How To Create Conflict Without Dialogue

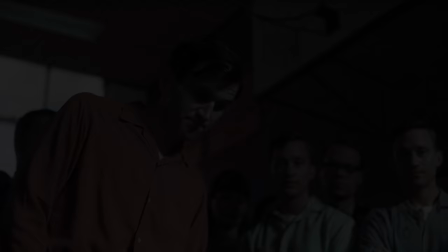[0:00]
Thanks to MUBI for sponsoring this video. Get your 30-day free trial at MUBI.com slash Thomas Floyd.
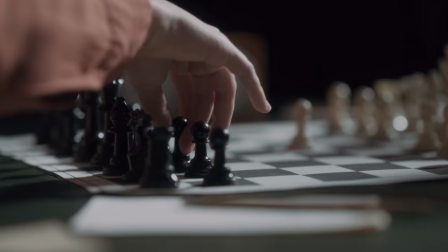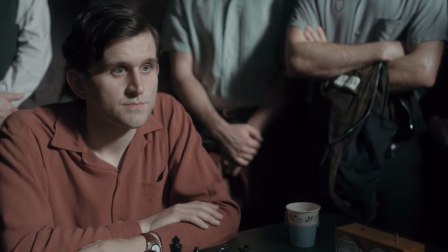[0:10]
I like chess and I find it interesting and engaging, so I hope I'm not offending anyone when I say that it is not a cinematic game.
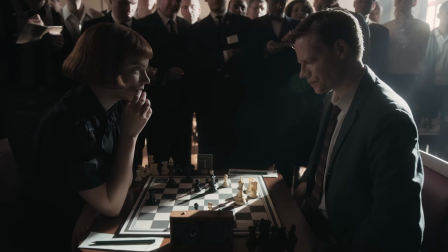[0:19]
Actually, on one level, it mimics one of the most cinematic things we portray on screen.
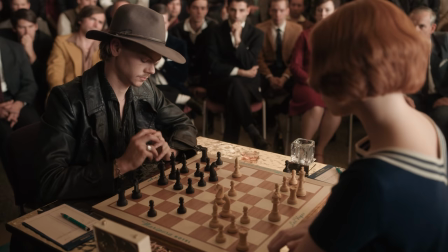[0:25]
Two people in conflict, sitting down across from each other, having a conversation.
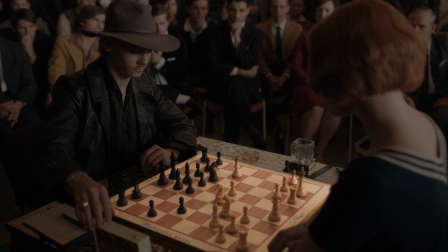[0:30]
But what I mean is that the game itself, what's happening on the board, is not easily conveyed visually.
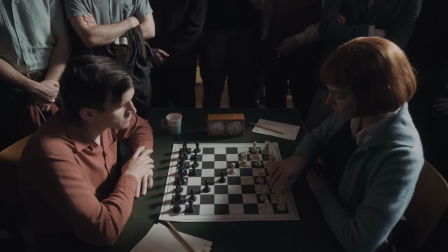[0:39]
It takes at least a moderate knowledge of what is a pretty complex game to understand the significance of the individual moves and the position of the pieces on the board.
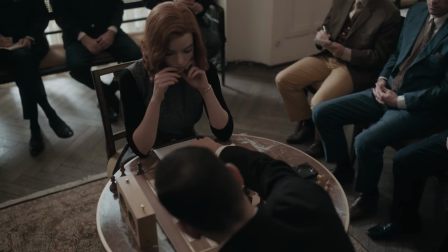[0:48]
And even if you could expect an audience to know what's going on on a chessboard,
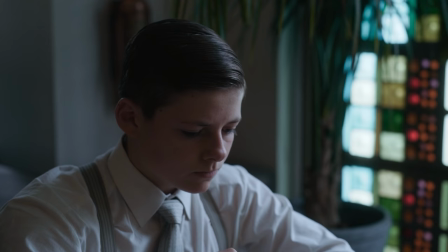[0:53]
portraying those moves clearly on screen would be very visually awkward and boring.
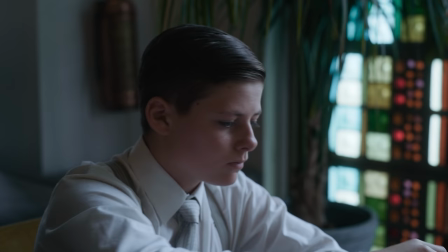[0:58]
But Queen's Gambit isn't really about games of chess anyway.
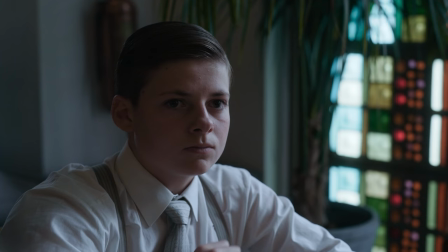[1:02]
The chess games simply set the stage for dramatic conflict between Elizabeth Harmon and her opponents,
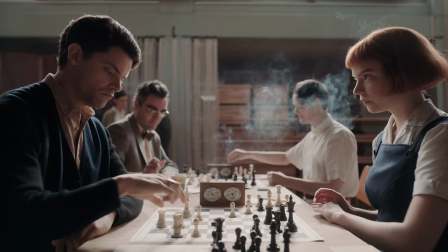[1:09]
and Beth's own internal conflict with herself.
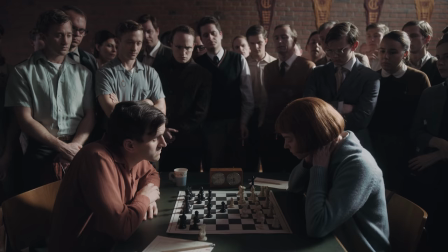[1:12]
In the second episode of Queen's Gambit, there's a climactic scene where very few words are spoken, and yet there's drama, conflict, and a story arc that we can clearly follow.
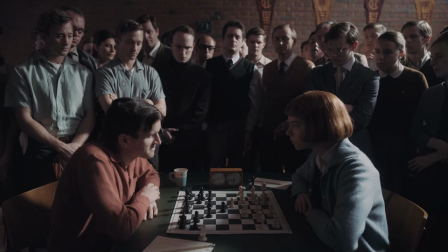[1:22]
Since the filmmakers couldn't rely on the action on the board or dialogue to supply the drama,
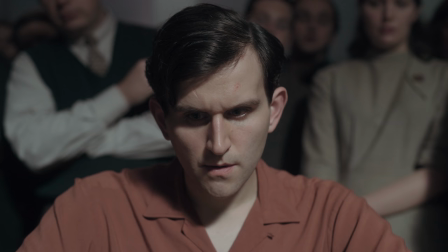[1:28]
they had to create it entirely through physical performance, cinematography, editing, and score.
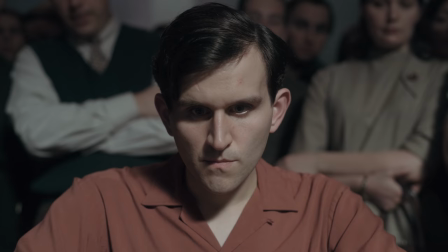[1:35]
First, let's look through the conflict and the story that's established in the scene, and then we can examine the techniques used to create these story beats visually.
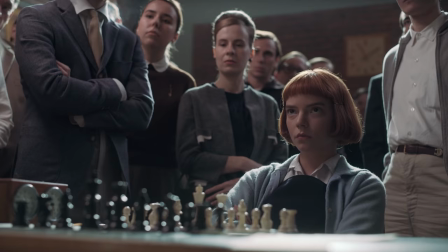[1:47]
The main conflict in the first half of the scene is between Beltic and Beth's emotional approaches to the game.
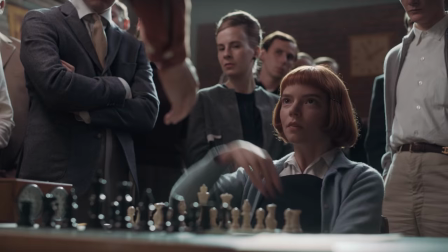[1:54] Harry Beltic. What's your name? Beth Harmon.
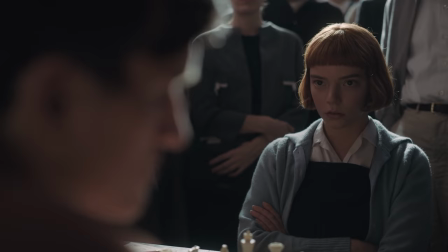[1:59]
Beth is taking things very seriously and is slightly unsure of things because it's her first tournament.
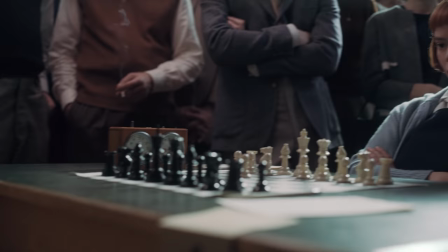[2:05]
Beltic doesn't see Beth as a real threat and is behaving overly casually,
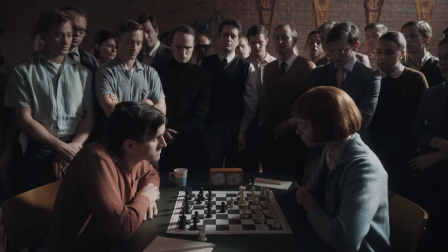[2:10]
arriving late after she's made the first move, having run down his own clock.
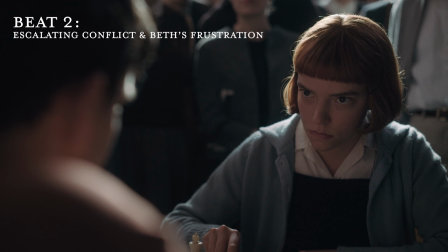[2:17]
Beth is put off by his casual demeanor and becomes frustrated when she's
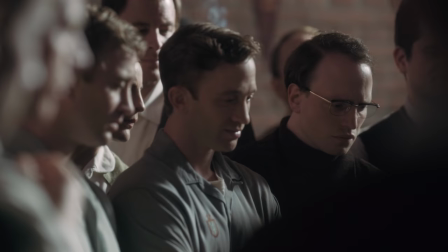[2:22]
unable to make a move that makes him take the game more seriously.
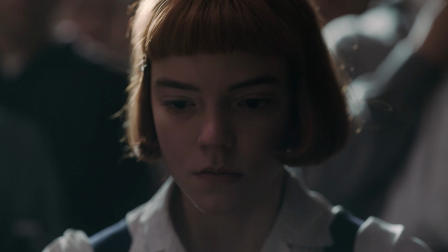[2:31]
She tries to focus and get the upper hand, but she's emotionally shaken when she's unable to.
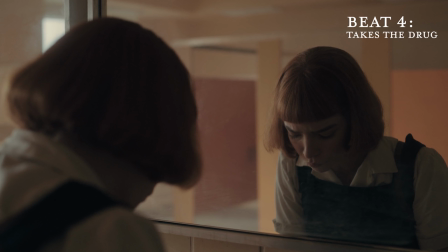[2:41]
She excuses herself to the bathroom where she takes the drugs she uses to enhance her cognitive performance while playing chess.
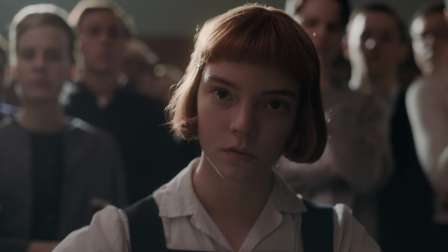[2:47]
When she returns, she's more focused and makes decisive moves that give her the upper hand and unsettle Beltic.
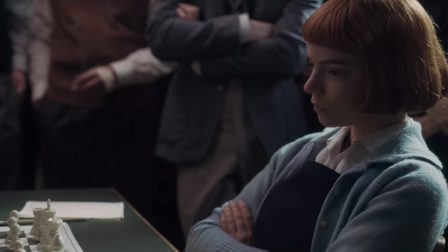[2:54]
He's forced to play more seriously, but it's too late and Beth is able to win.
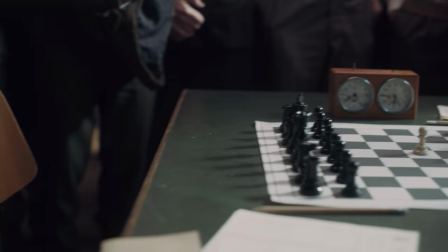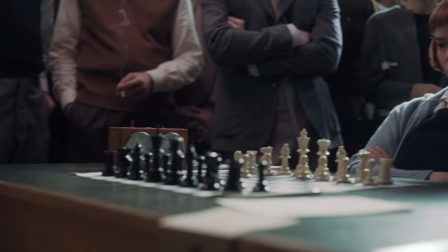[3:04]
The opening shot seems to establish Beth as having the upper hand over the chessboard.
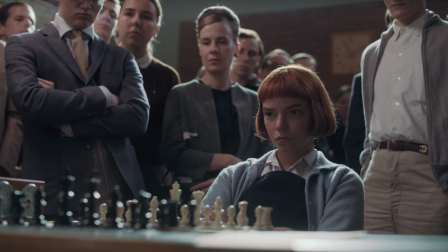[3:09]
The low angle makes her tower over the board and she appears confidently angry.
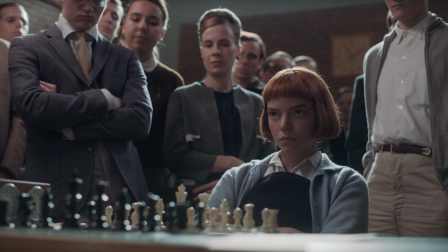[3:14]
Harry Beltic's lateness is established clearly through the empty seat, the sound of the ticking clock, Beth's annoyance, and the clock in the background.
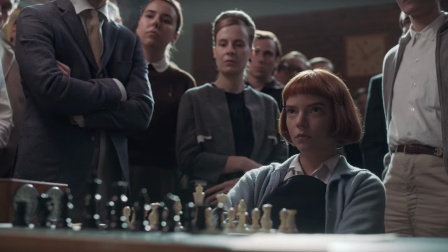[3:22]
But when Harry enters so casually, he towers over Beth.
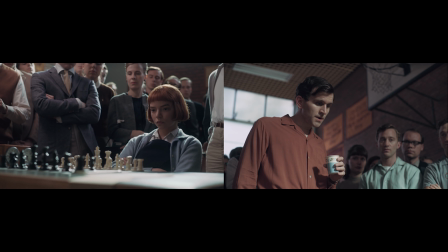[3:26]
The cinematography subtly indicates that Beth might have command of the board, but for now, Harry has command of the scene. I think the choice here not to shoot down on Beth foreshadows her win, but the camera is still conveying the temporary upper hand that Harry has by letting him loom even larger on screen.
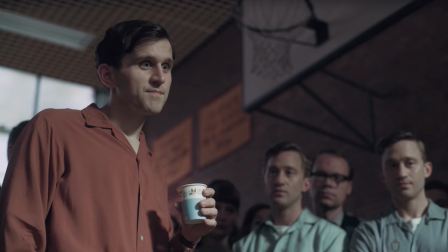[3:45] Harry Beltick. What's your name? Beth Harmon.
From here, the drama is defined through performance.
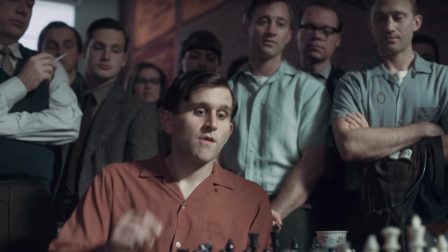[3:52]
Actor Harry Melling shows us the casualness and ease of Harry's first move,
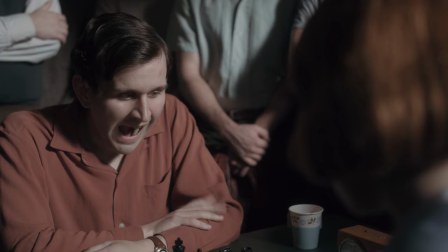[3:56]
and Anya Taylor-Joy shows us how Beth's annoyance and anger at his lateness melts into surprise that he's so casually confident.